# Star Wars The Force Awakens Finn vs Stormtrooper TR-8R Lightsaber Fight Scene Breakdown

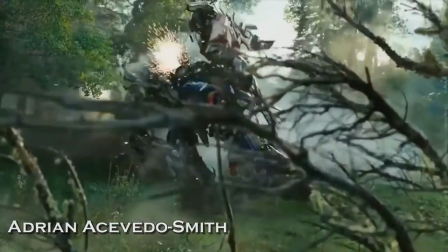Hello, I'm Adrian, and welcome to Fight Scene Breakdown. Today we're taking a look at the battle between the Riot Stormtrooper and Finn.
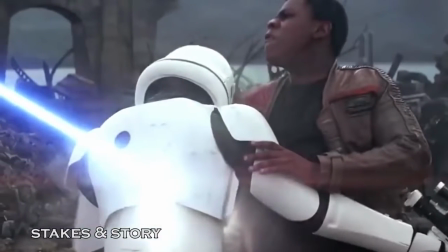Finn has just been handed his very first lightsaber and comes across a Riot Stormtrooper who immediately calls him a traitor.
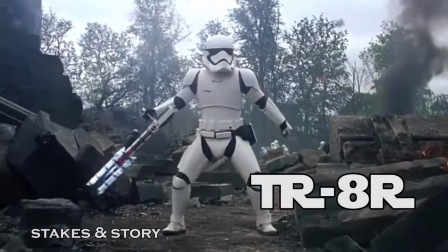The internet then affectionately called him TR-8R after that one line. But instead of dutifully trying to dispatch Finn with his gun and protecting himself with his riot shield,
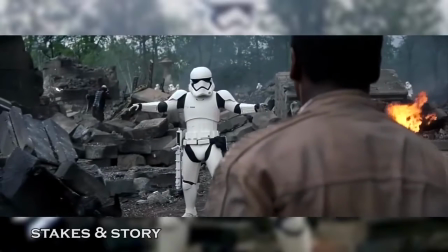he instead opts to immediately drop said equipment and engage in a one-on-one melee fight.
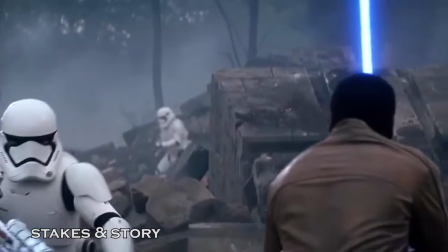We later found out through official Star Wars lore that this Stormtrooper was actually named FN-2199, and his name was Nines for short.
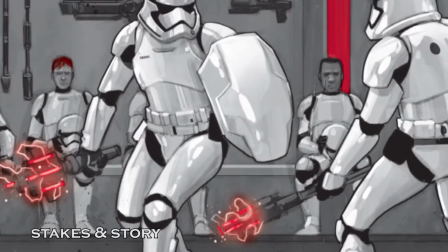Turns out he served with Finn in a 4-man squad before Finn went AWOL,
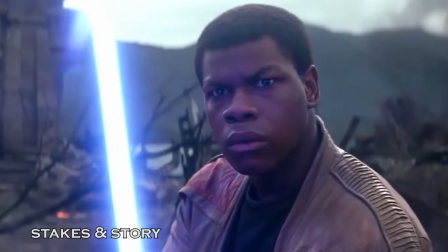which explains why Nines was able to recognize him so easily and why he was so determined to take him out.
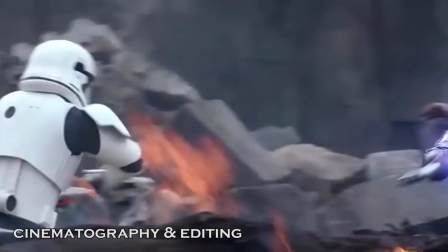J.J. Abrams likes to constantly keep the camera moving during his action sequences, and in this fight this is readily apparent in the wides.
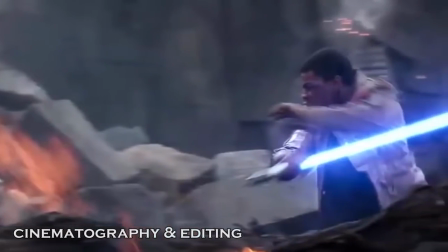Notice how every time we cut to a wider shot, the camera either is tracking to the left or to the right.
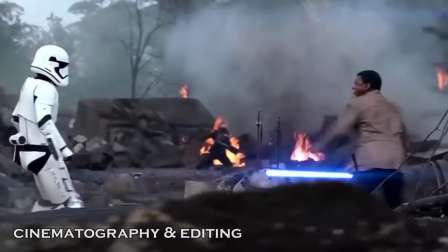It gives more flair to any choreography and uses it quite well, especially this shot right here to see the scope of the battlefield.
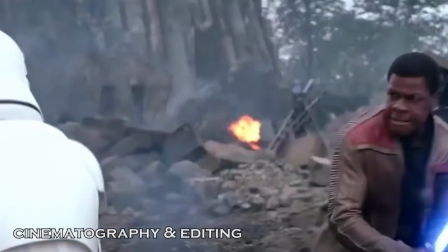Most of the fight is presented in these tighter over-the-shoulder shots, but we do occasionally see more of the combatants,
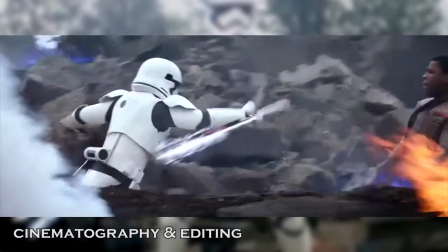such as right here where we see the awesome twirling action of the stun baton, which is only augmented by the camera tracking to the right.
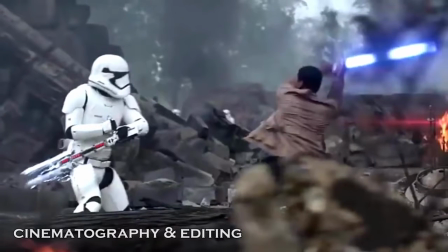Personally, I feel certain segments were a little overcut, as the problem doesn't lie in the framing, but in how quickly we move from one setup to the next without letting the shot breathe a little.
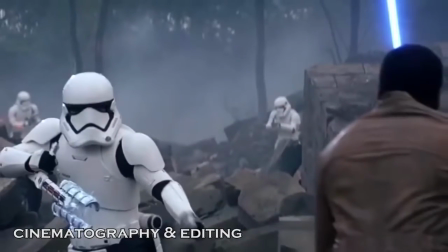Take a look at the first initial hits. We start on the soldier about to launch his first hit, then immediately cut to behind him as soon as contact is made,
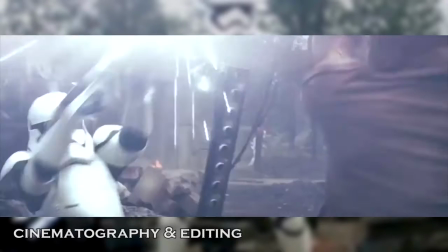and then immediately cut again once contact is made, and immediately cut again as soon as there's an impact.
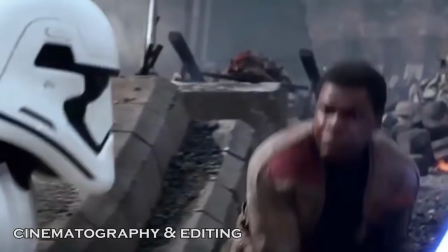It's not terribly necessary to cut on every hit unless the choreography looked horrendous in the wide,
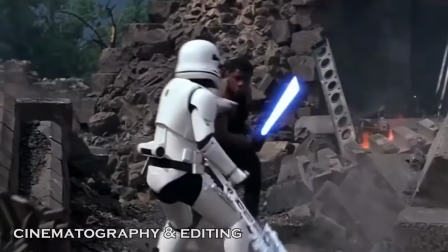but thankfully the latter end of the fight does give them a little time to flex their fighting prowess. The choreography has a pretty good ebb and flow to it.
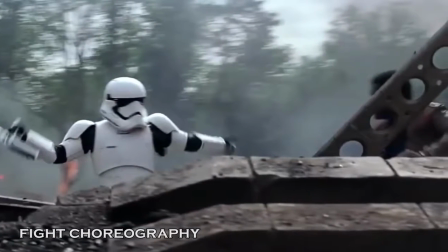Initially, Nines is hell-bent on taking the offensive.
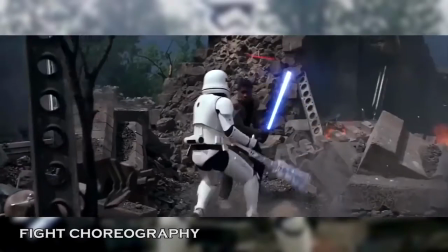He continuously assaults Finn with a series of blows, while Finn is forced to only block, never really getting a chance to go in for an attack himself.
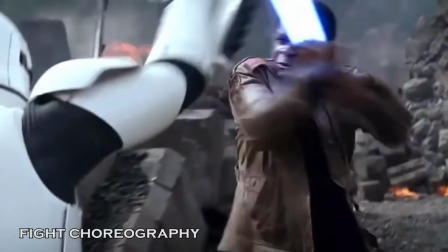This changes when he sees an opening to go for a lunge, the term in fencing when you launch yourself forward to score a point.
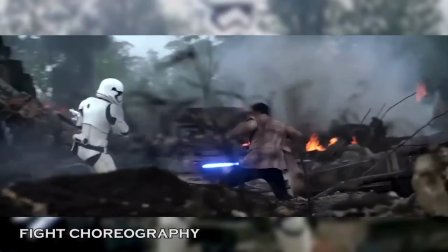Of course, this is fighting with an energy sword and the posture is totally different, so instead let's say he goes in for a thrust,
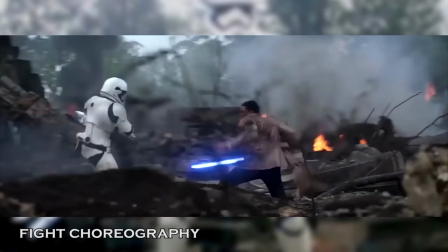which is the name given to the literal movement of moving your sword forward in a stabbing motion.
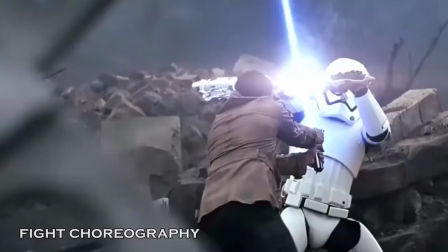But he fails to land any hit on his body, and when they are clenched, Nines takes the opportunity to take a swing at him and finish him off with an excellent hit.
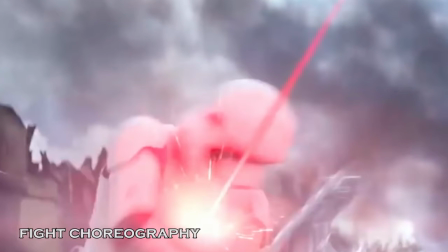But then Han Solo takes a pot shot with Chewie's bowcaster and wins the fight for him.
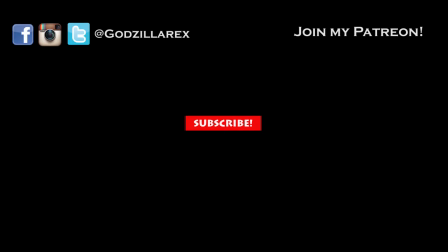What did you guys think of the fight? Which fight would you like me to analyze next? Join my Patreon to get access to cool behind the scenes stuff and a bunch of other rewards. Subscribe and you can follow me on my Twitter, Instagram, and brand new Facebook fan page, Godzilla Rex. See you next time.